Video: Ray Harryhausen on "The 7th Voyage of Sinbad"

So I was very careful about him looking as though he were breathing, where other characters during the action is so violent that you wouldn't notice it anyway, so there was no point in putting it in.
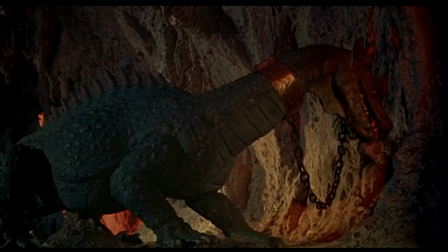12:35 Being on a very tight budget, all I was able to do is to have a man with a flame thrower, when we shot in the interior,
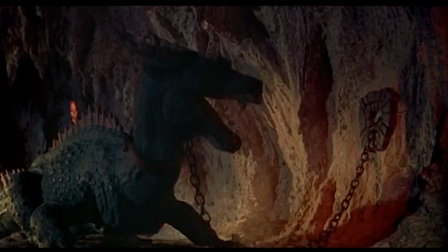12:45 we shot against the black, which was night at the time we shot it. And he had this flame, and I put the flame in afterwards.
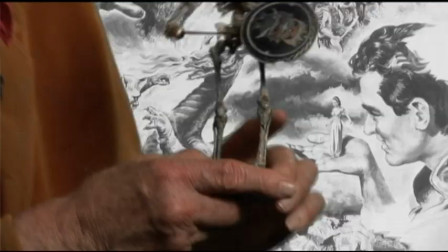This is the original skeleton. I made six more for Jason, which was many years later, but I kept the skeleton. He has every joint that a real skeleton would have, so you can animate him. And frame by frame, this is not the original sword, but I've lost the original sword. This is one of the shields from the sequence in Jason and the Argonauts.
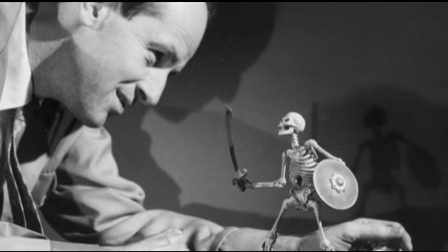13:29 But skeletons are my best friends. I seem to be identified with them. But this skeleton had to be made. It's very difficult to disguise an armature inside a skeleton. so I had to build the armature my dad built the armature which is a metal ball and socket joints inside the arm and then he would send
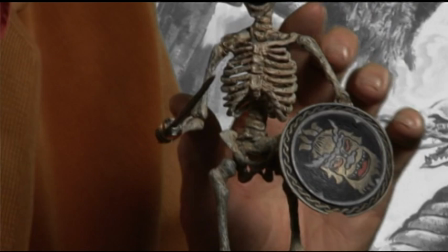13:58 the skeleton to me and I build up the bones on the actual armature with cotton dipped
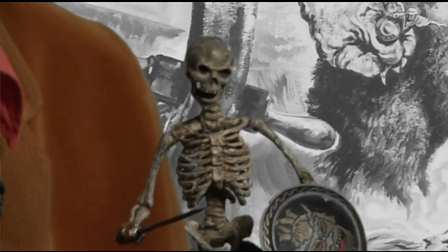14:04 in latex and it seems to last quite a while after all these years I always try to give a slightly demonic look to skeletons because people have that in their mind you know people are afraid of a skeleton and we all have one inside of us so they shouldn't be but that's the way we're built and so but I try to give them a character like slightly demonic eyebrows
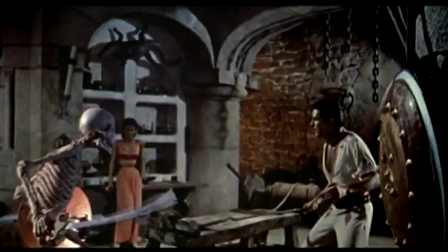14:32 so that they have of some sort of character rather than just a hollow looking skull.
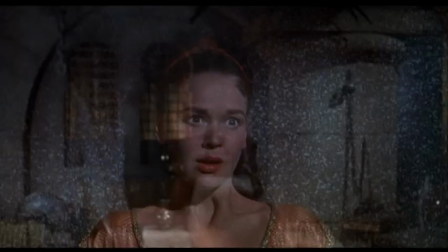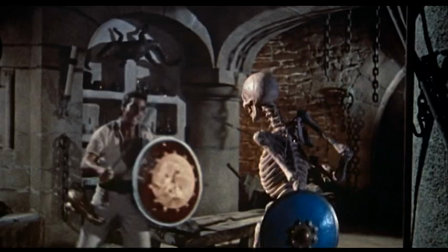The famous scene, it finally ended up in the cave on a spiral staircase.
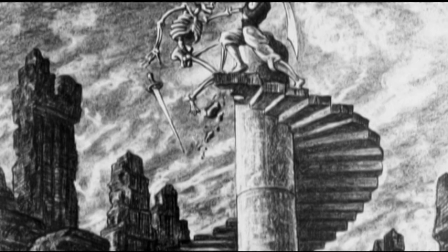14:57 My original drawing showed Sinbad driving the skeleton up on the
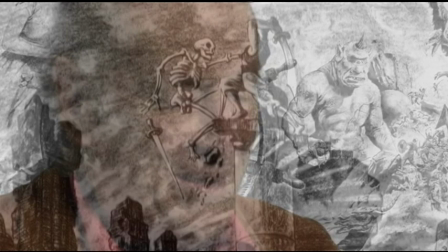15:02 top because how do you kill death that became a problem you know and the skeleton had to go up on a height so that when he was pushed off he broke up into pieces so he couldn't fight anymore the one that fell
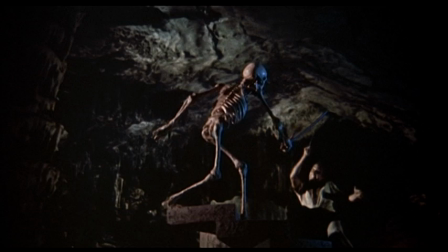15:17 off the staircase was a animated model and then we cut to the bottom of the staircase where we dropped a real skeleton and broke it up in pieces on a rock. I hope this won't destroy the illusions that people may have when they see the film.
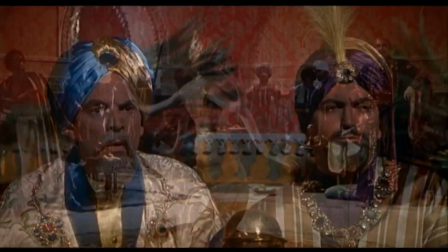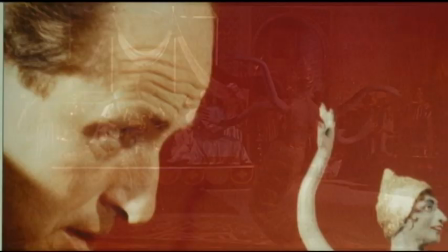15:47 The Snake Woman came about in my mind when I started developing the story and I made sketches of it and Ken Kobe incorporated it into the script so that it became an act in the Torrin Thatcher performed for the benefit of the sultans when he was trying to get his boat to go
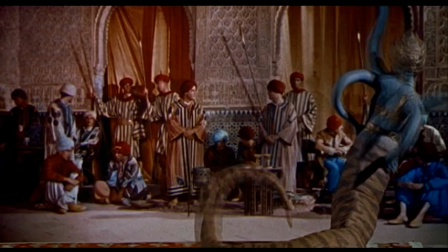16:14 back to the island of Colossae.